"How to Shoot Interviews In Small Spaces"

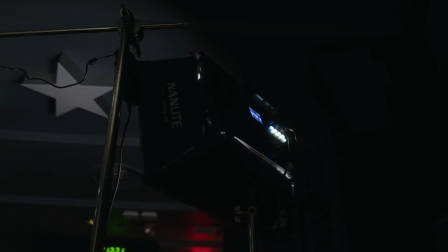To give more levels to the room and just the chairs sitting in the back so they wouldn't fall off to complete darkness,
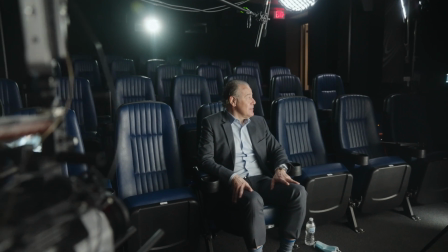we used a Nanlite Mixed Panel 150, and then this just had a rectangular softbox and just one stop of diffusion. That finishes up the lighting for this setup. The next thing we're going to do is dive into some frames so I can really break down and show you exactly how we did this. Okay, time to bring her home. Bring her home, boy.
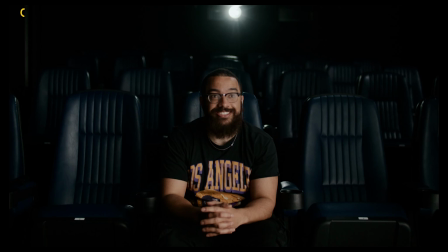So first thing we're gonna look at is the camera A position. So just write up cam A right here. And what I'm gonna do is everything that relates to composition, I'm gonna write in a blue line. Then everything that relates to the lighting, I'm gonna do in a yellow line.
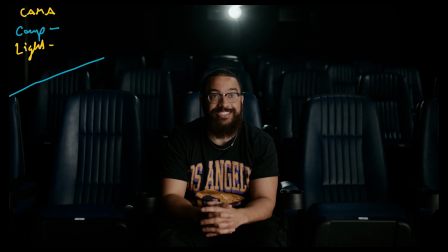What I mentioned before in terms of the lighting, that you can see that we have a natural triangle to the room. This has to do with the lighting, this has to do with the seats and how they're positioned. And then this just, again, I say this in all the videos, gives us so many leading lines to look back at our subject.
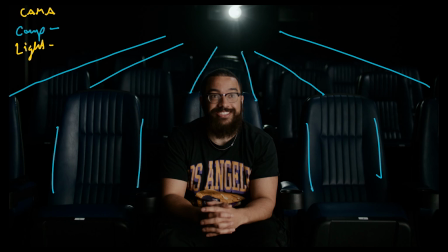Right, my eyes are drawn to the center. This is a center frame shot. My eyes should be drawn to the center. So that's really everything that comes to composition here. Center frames, when you do them right, they're kind of self-explanatory. So again, we have the big frame that is book lighting me.
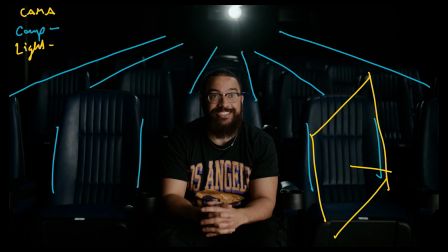This is gonna be hard to actually do that, so I'll just say that our source is here. And then again, this is the soft light from the book lighting. You can see that from the BTS. And then this gives me a massive, nice source on my skin as a subject, right? And then we can tell that it's a really soft source.
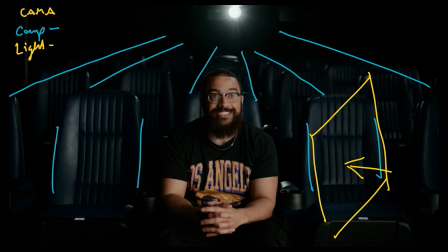This is a difference between if you just keyed with a normal light dome or something like that versus a massive soft source like this. You can just see that the spread is across my body, like from basically the feet, because the frame goes all the way down to the bottom, from all the way up to the top.
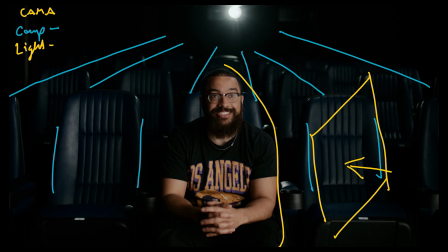There is a massive spread of light on my body, and then the wrap is super nice as well. We aren't getting a super in terms of Rembrandt lighting here on the triangle, but it is enough to give us enough shape.
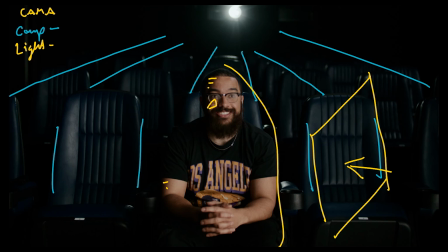And then we see that fall off here. We see that fall off on my arms, and then we see this fall off on my other arm is here. I'm just gonna erase this one here, and then I'm gonna talk about the hair lights.
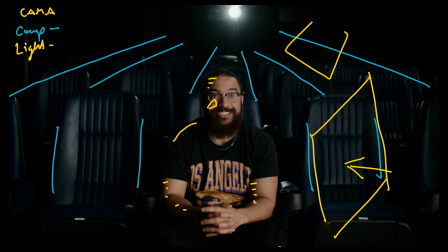So again, we have a Nanlite 60B with a soft box, and that is boomed out over here. And then that is spilling light onto my shoulder as well as the head.
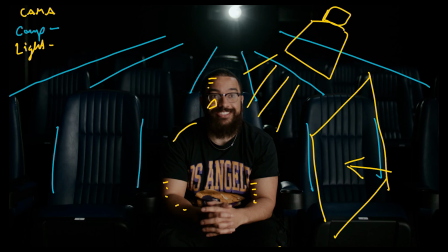And then we have that, again, you can see that practical hard light that is giving that nice edge here. And then also it's spilling up onto here and giving some nice, we like to call it salt and pepper in the frame. So again, this just pops me out from the frame, because if I didn't have that ring of light around my head, that my hair and the edges of my face would just fall back into the chairs because they're so dark.
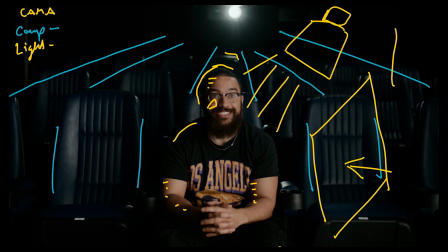Sorry about this getting so messy, but we have the Nanlite Mix Panel 150, and then that's just spilling light onto the back just to raise the levels of the chair so you can see the details in the chair.
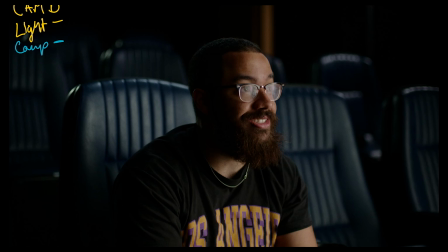Looking at the camera B, again, this is the FX9 and the 50mm, and again, same lighting principles as always, but the thing that we're going to look at is composition first. So my head, again, is in center frame. When switching between camera angles, we want the subject to be in center frame so the eyes aren't wandering when you're looking at the edit or watching the video.
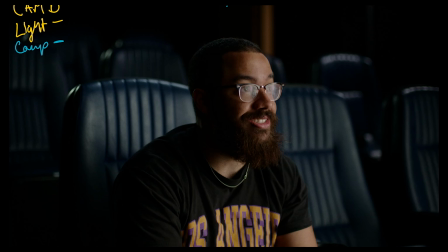What was really nice here, that there was a doorway that we didn't even have to light.
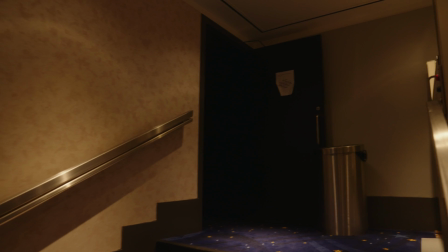This is the ambient light coming from the other room. It was tungsten light that was super ugly, but it looked good on camera just because the contrast between the blue.
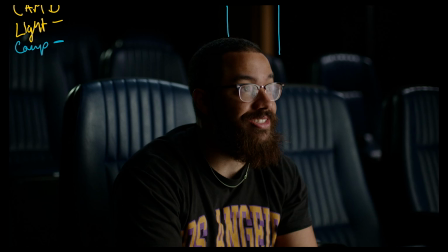So this was something that was naturally there that we just left that we really like. So this, again, leading lines right into my head, and then just everything about this, we have leading lines going this way now instead of that. So again, everything's just pointing directly here, which draws my eyes naturally.
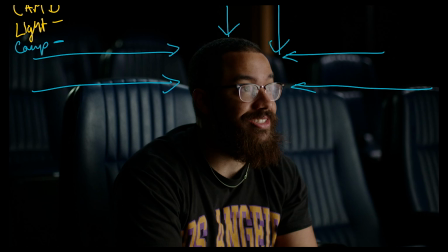And then now you can see that wrap a little bit more.